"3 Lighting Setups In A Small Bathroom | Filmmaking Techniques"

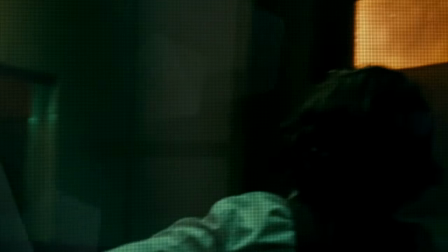As evidenced by these examples,
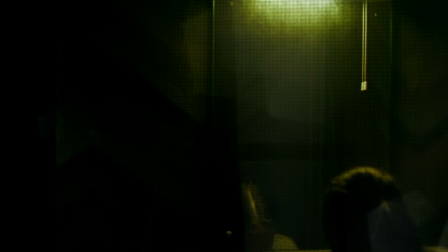this type of lighting is frequently used in horror or suspense genres to generate feelings of uneasiness or to depict sinister characters.
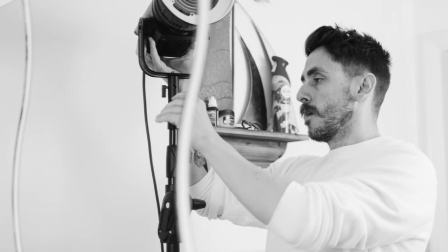Now achieving this lighting style requires a bit more equipment than the other two examples.
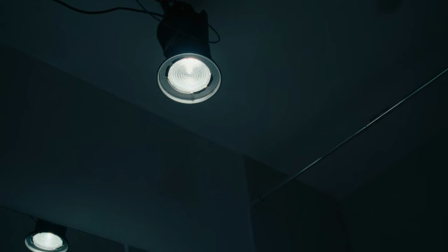First, you will need a stand with a boom arm. In this instance, I'm using the 120D with a fresnel lamp to maintain a small light spread.
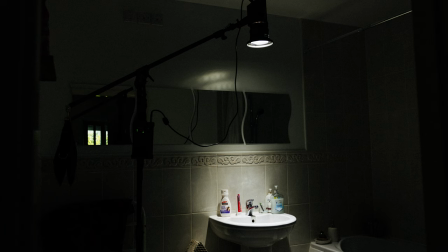And from here, you need to extend the light above your subject and have them stand directly underneath.
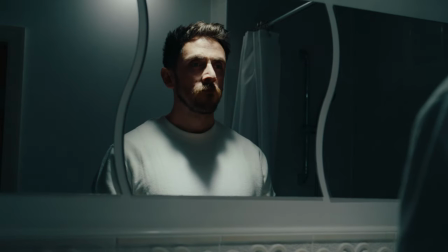Depending on their proximity to the light, and where precisely they're positioned, you can further accentuate the shadows on their face.
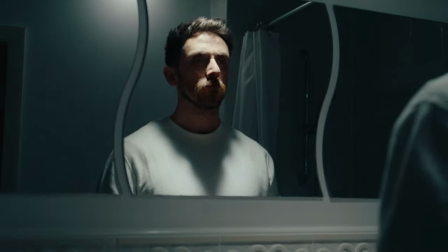If they step backward, more of their features will be visible. If they step forward, less light will fall onto their face, creating darker, more sinister shadows.
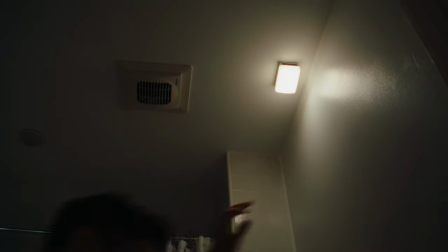In my example, I've also positioned a mini Aputure ML9 in the background to add a touch of clarity to the character's head.
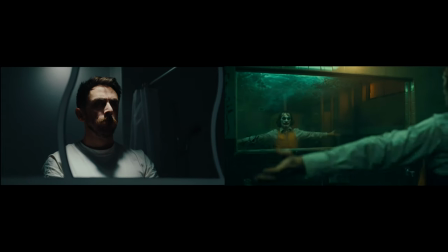Some locations aren't that photographic.
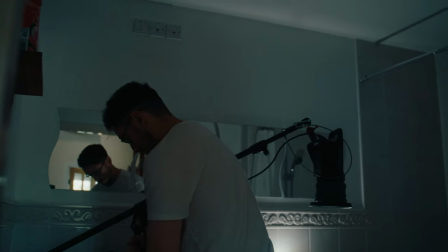But following the principles laid out in this video tutorial, I would wager that you may now be in a better position if your project calls for a bathroom or toilet scene.
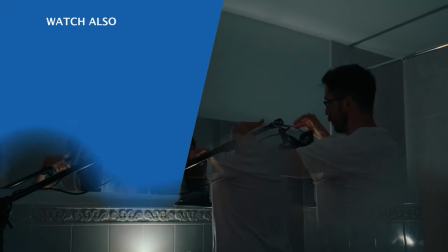And if it doesn't have one, why not? Because we are in the golden age of bathroom scenes after all.
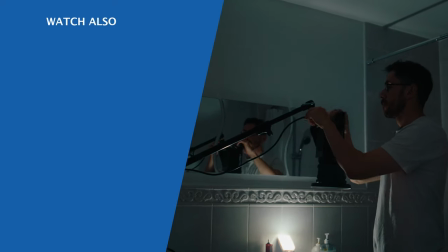I've been Lewis with Fedevo. I hope you guys have enjoyed this tutorial. Remember to subscribe and we will see you next week.